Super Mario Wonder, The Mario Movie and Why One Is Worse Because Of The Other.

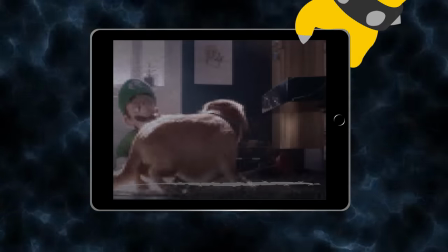[41:15]
They were going through a checklist of things to include in a movie to make it the best possible product. Not movie, product.
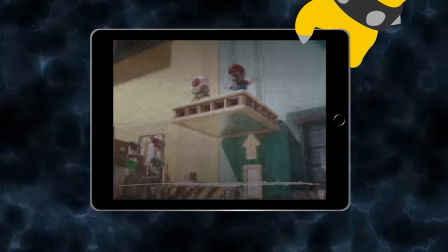[41:21]
So just to be clear here, I don't think that it is unethical or bad or anything to create a movie as a product first.
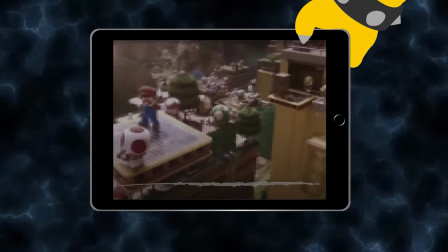[41:27]
It's fine to create a mario movie as a product. The result was a product that I actually thoroughly enjoyed.
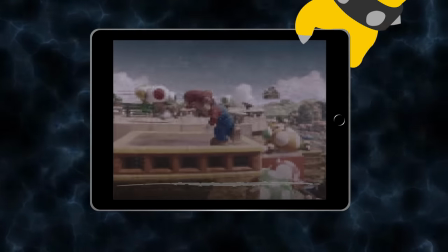[41:33]
I really don't want to come around as being cynical or anything. It's completely fine for the movie not to have a higher artistic vision.
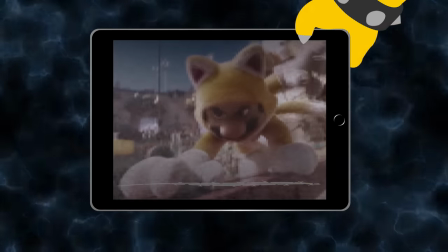[41:38]
It's a mario movie. It's supposed to be silly but fun, and silly and fun it is.
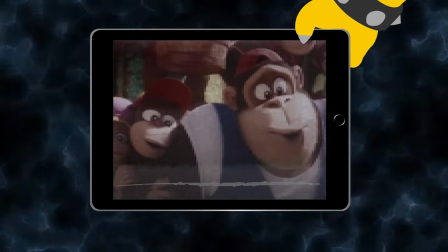[41:42]
The reason we are digging into this is because it's fun, and because it is actually relevant for Mario wonder.
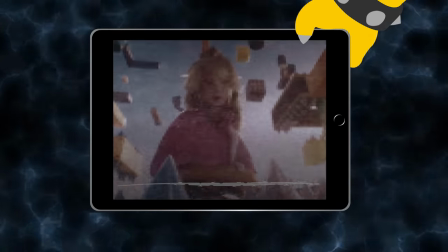[41:48]
But one more thing before we return to our flower kingdom. So the Mario movie was likely produced with maximal marketability in mind.
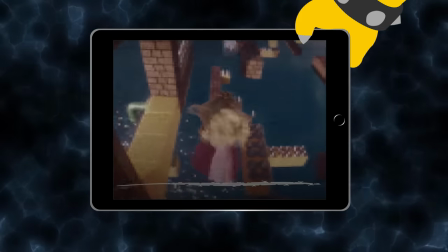[41:55]
Which brings us to another trick that hollywood often uses to increase the marketability of their movies.
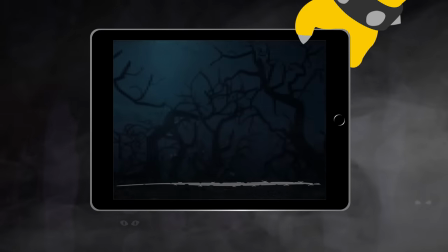[42:00]
At one point in the movie, Luigi is separated from mario, he is somewhere in bowser's realm.
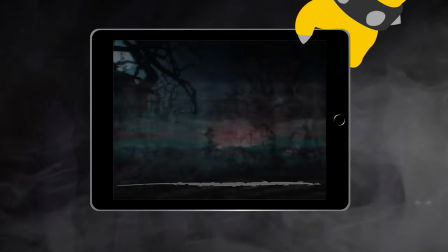[42:06]
It's scary there, and the toy around with Luigi's mansion imagery is fun, it's a good scene. And then Luigi encounters a dry bone that chases him.
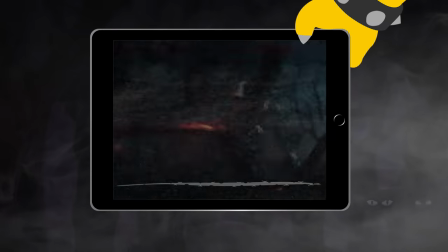[42:14]
The dry bone chases Luigi, Luigi runs into a tree, slings back at the dry bone and defeats it.
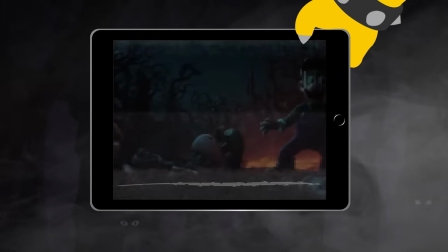[42:19]
So everyone who knows a bit about mario games, which is everyone, knows that the dry bone will get up in a second again.
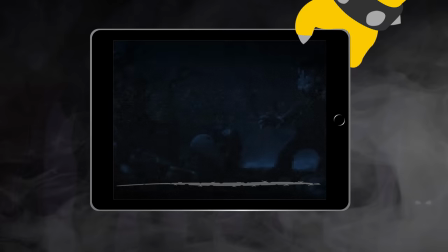[42:26]
We know that Luigi is still in danger, but Luigi doesn't know it yet. That's an interesting setting you know, that's one way to build tension in movies.
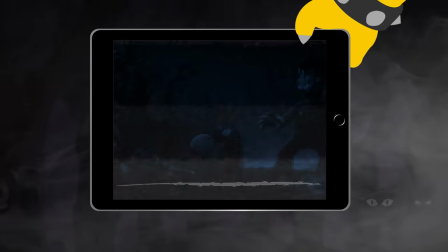[42:34]
But they do not decide to build tension here. Instead, the scene continues like the following.
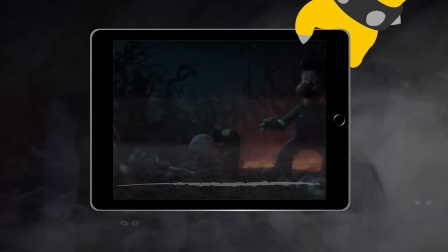[42:41]
Luigi gets up, celebrates his victory,
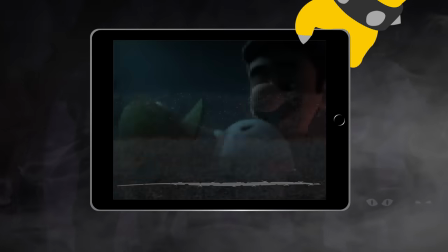[42:44]
and then says, and then the dry bone gets up.
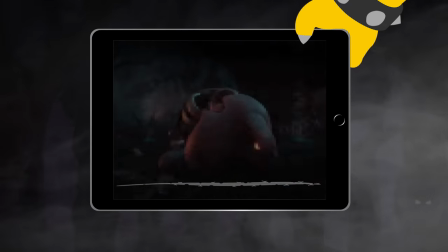[42:50]
The celebratory moment here feels wrong while watching, at least to me. You know, depictions of a character who is in danger but doesn't know it yet are tense,
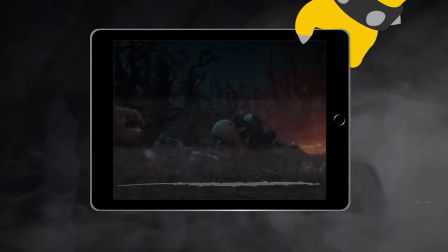[42:59]
but depictions of a character who wrongfully believes they are successful, even though we know that they are not,
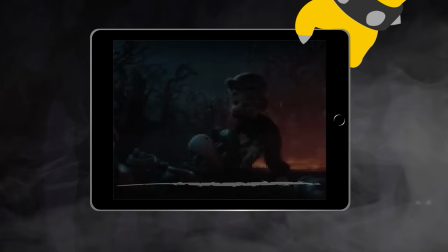[43:06]
are, well, a bit uncomfortable to watch, aren't they? Which begs the question, why do they play this scene out in this weird way?
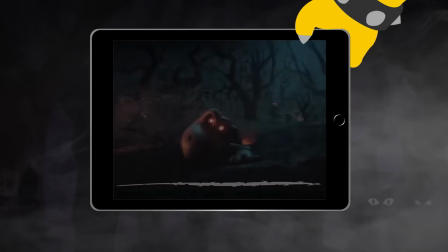[43:13]
It would be obvious to have Luigi take a breather here, believing that he is safe, while we know that he is still in danger.
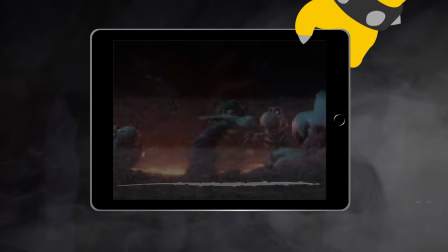[43:19]
Why not go down the obvious route? And I believe the answer is, because they wanted a shot of Luigi in the movie,
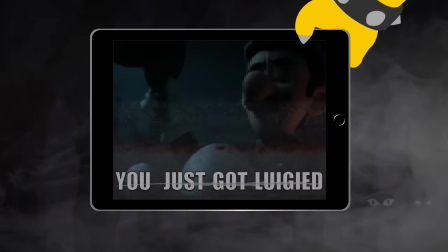[43:25]
where he says you just got ha-luigi'd, because there is a decent chance that this will become a meme.
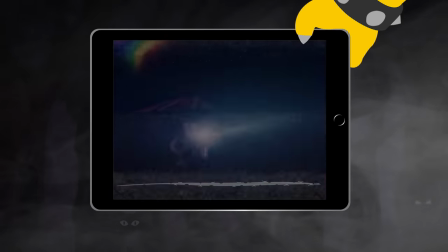[43:31]
Later in the movie, Peach saves Toad, and Toad says a line that equally hurts the pacing of that scene.
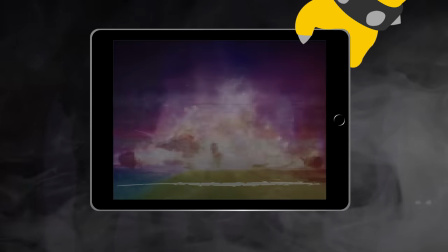[43:37]
Toad says, that's how you princess. In the same scene there is a blue cooper that transforms into a blue shell before chasing Mario.
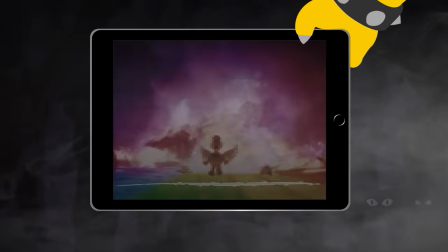[43:44]
This one also has to spell out, what's going on, you can't escape me, blue shell.
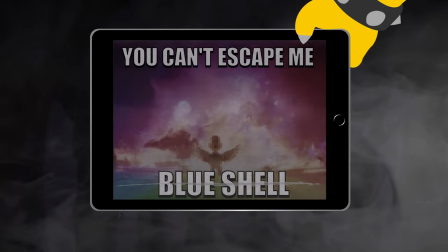[43:49]
Once again I believe they spell this out in the hopes that it will become a meme.
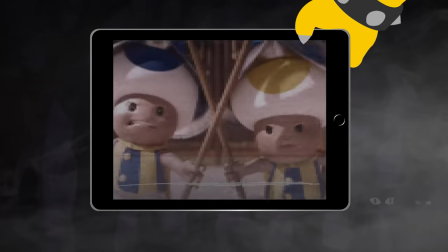[43:53]
Then there is the worst scene of the movie, the two toad guards that don't allow Mario to see princess peach. page.
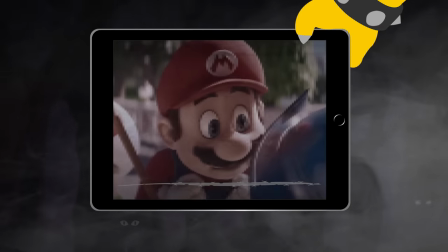[43:58]
Those guards are written super weird and super unlogically to somehow get them to say that mario's princess is in another castle.
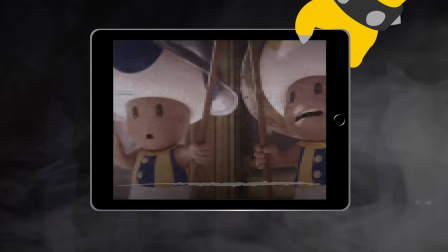[44:07]
Here they once again spell out a reference, mainly at least in my reading, in the hopes of creating a meme.
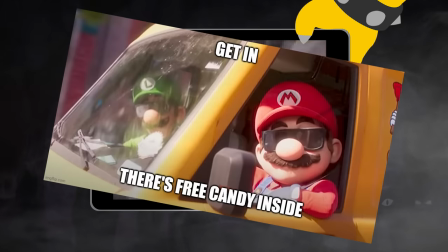[44:12]
You know, memes are surprisingly powerful marketing tools, it's imagery of a movie that is being shared for free by folks online.
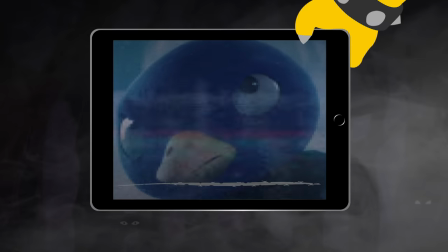[44:20]
Memes are free marketing, and so they try to create certain scenes with the main goal of creating a meme.
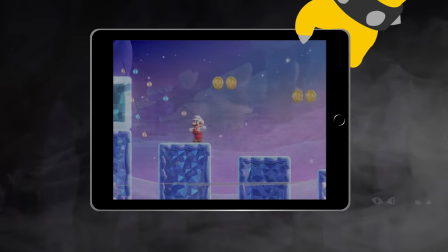[44:26]
So, why is any of this relevant to our discussion of mario wonder, one might ask.
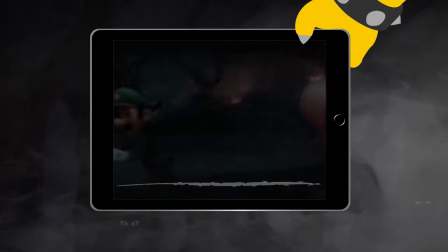[44:30]
Well let's get back to the scene, where luigi encounters the dry bone.
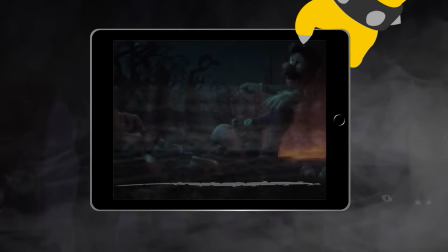[44:34]
What they do here, is they consciously versen the pacing of the movie in order to include a memeable moment that helps with marketability.
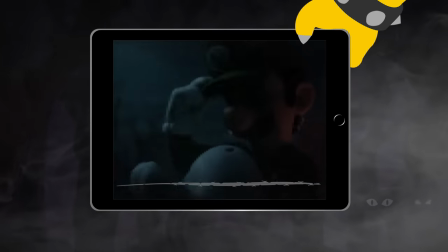[44:42]
Let's call something like this waluiging. If something was waluigied, then it took a hit to its artistic vision in order to increase marketability.
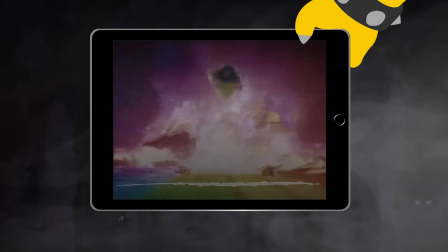[44:51]
They certainly waluigied the mario movie. And that's fine, it ended up being a fun movie and a huge success.
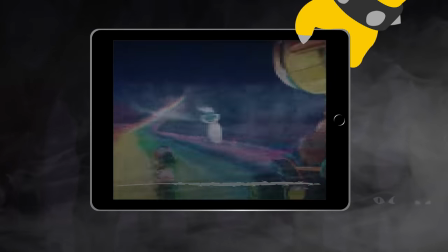[44:57]
They certainly did a great job here.
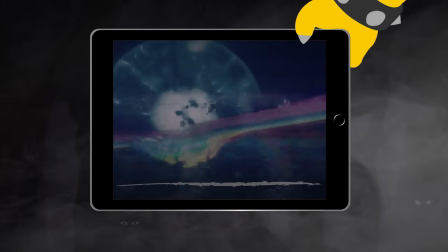[44:59]
However, at least as I see it, the Mario movie isn't the only thing that got Waluigi'd, because in my reading,
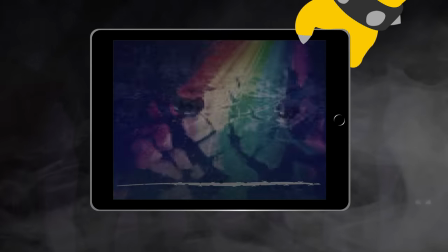[45:07]
they also traded in artistic value to increase the marketability of Super Mario Wonder. And that one I take personally.